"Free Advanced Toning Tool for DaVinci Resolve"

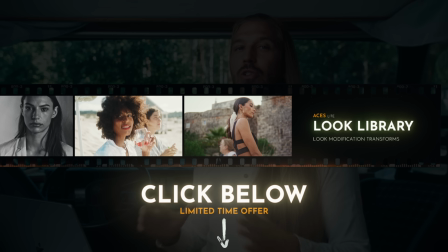4:08 Now, let's learn to use advanced toning.
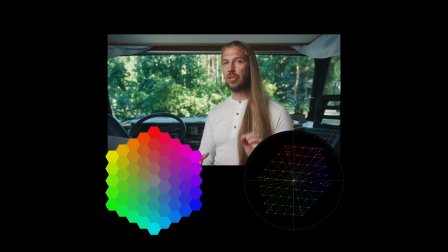4:15 Here we have a video and a color diagram, and the vector scope showing how our modifications affect the diagram. These dots are the tiles from the diagram above. First, let's talk about the basics of toning.
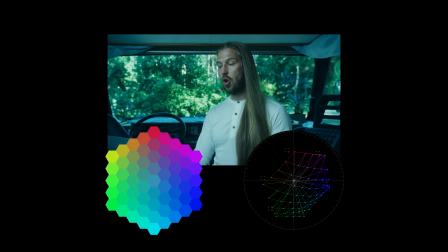4:28 To do toning, we first add a color cast to our image. For example, this cool tone, but the tone can be practically any color. You can see how the diagram's tiles move towards the cool sector in the vector scope. Then we decide how much color variety we want to in our clips.
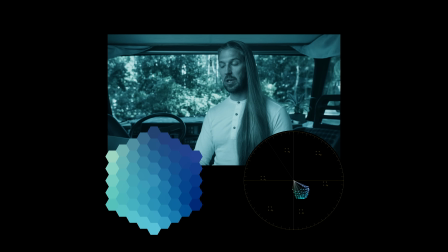4:49 Do we want it monochromatic or do we want a lot of variety between colors? I call this pre-saturation, as this applies before the color cast. pay attention how the color diagram's dots are shrinking towards a spot in the blue sector instead of the center of the vectorscope.
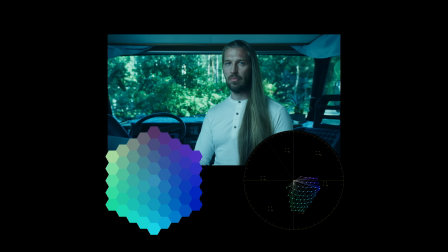5:06 We could call this subjective saturation as well. And then we might want to adjust the overall saturation as well. I call this post-saturation, as it's applied after the color cast.
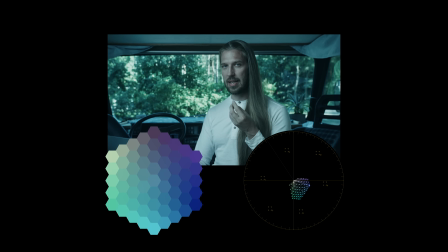5:19 And here you can see how the dots shrink towards the or expand away from the center of the vectorscope. And this we could call objective saturation as well. So this is the basics, but toning is not at all this simple. To understand advanced toning, you need to understand subjective color space and color inertia.
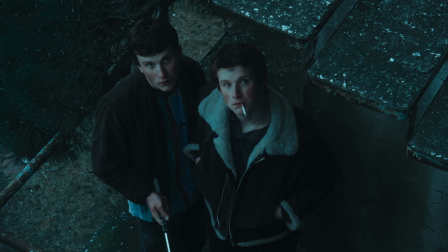5:42 When we add a strong tone to our image, we first see the image as very cool and blue, but after a while, we become partly blind to the coolness.
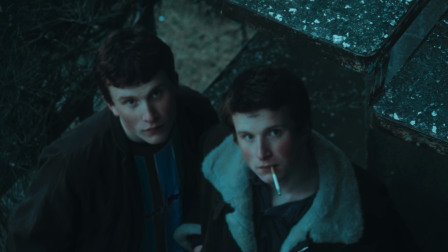5:50 All is basically just different shades of blue, but blue has become our new normal.
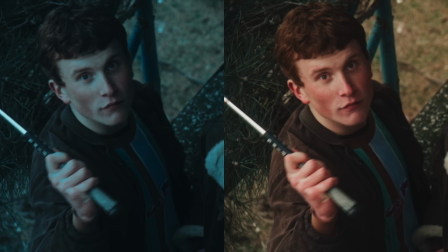5:57 This is an illusion I call the illusion of subjective color space. For example, this bluish-gray color now looks like skin tone. Yes, a very cool skin tone, but skin tone still.
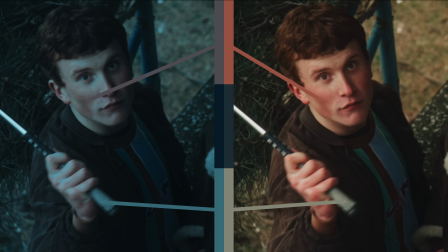6:11 This quite saturated blue looks like a neutral tone, and this highly saturated blue looks like a normal muted blue color.
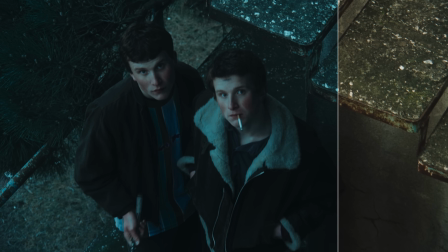6:20 This is our new subjective color space. Objectively, everything is blue or close to blue,
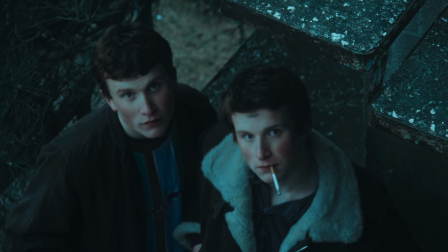6:27 but our subjective experience shows that blue can be considered a neutral tone or even a skin tone. In order to create this illusion of a subjective color space, we need to consider that some colors have a special quality that I call color inertia.
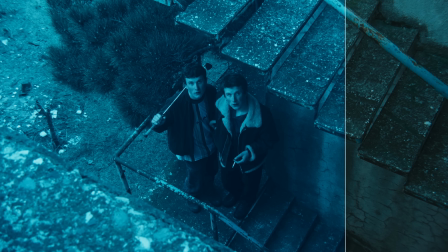6:46 Let me explain. This is how the image looks if we ignore the color inertia.
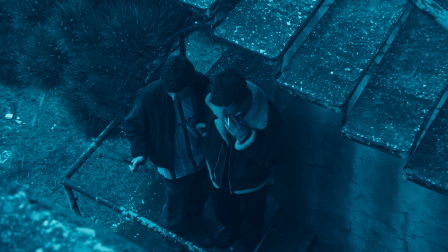6:51 As you can see, it looks way too blue, and the illusion of a subjective color space is broken.
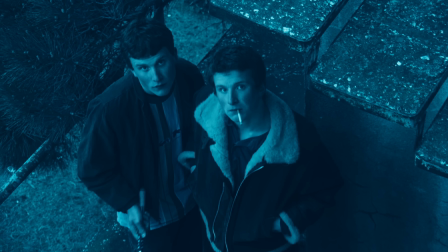6:58 Now everything is just blue. No neutrals or skin tones anywhere. We need to add inertia to some of the colors and tonal areas.
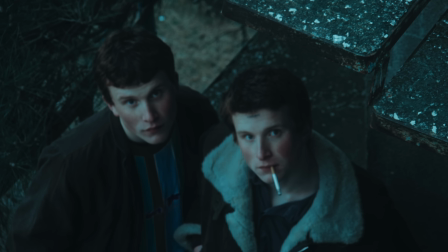7:06 This means that some of the colors and tonal areas are affected less than others. It's like some of the colors have inertia that resist the push towards the chosen color tone.
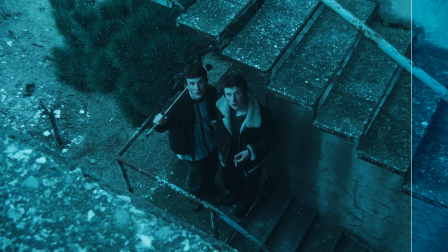7:18 First, the shadows should have a lot of inertia, so shadows are affected much less than the mid-tones or highlights.
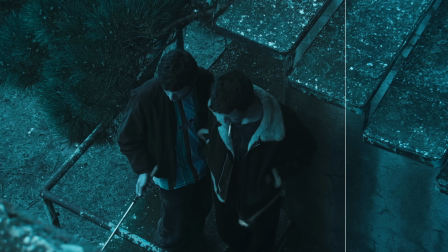7:25 We partly recover the shadows. Then the neutrals should have a bit of inertia, so we'll recover the neutral tones a bit as well.
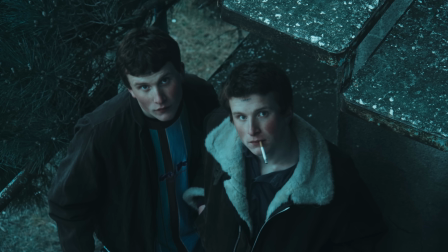7:34 Then skin tones and other warm tones should have inertia too. So we'll recover the skin tones and warm tones partly as well.
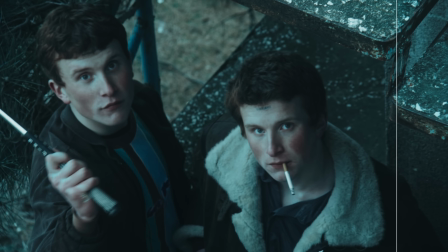7:42 The last part is the highest tones or the whites in the image, so we'll recover them as well.
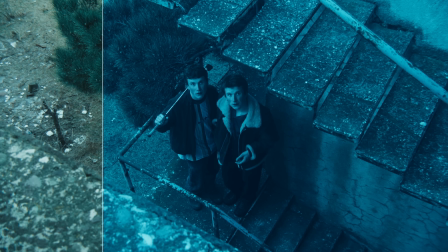7:49 And by respecting the color inertia, we have the subjective color space illusion again.
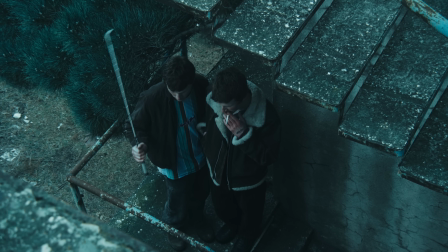7:54 And the same concept applies to other color tones as well, not only to blue tones. So, how to do this in practice in DaVinci Resolve? You can download the node tree we'll use from the link in the description, but I'll create it from scratch in this video.
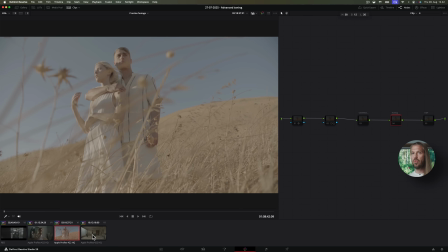8:11 Here we have some log clips. I've already set up the color management and color corrected the clips.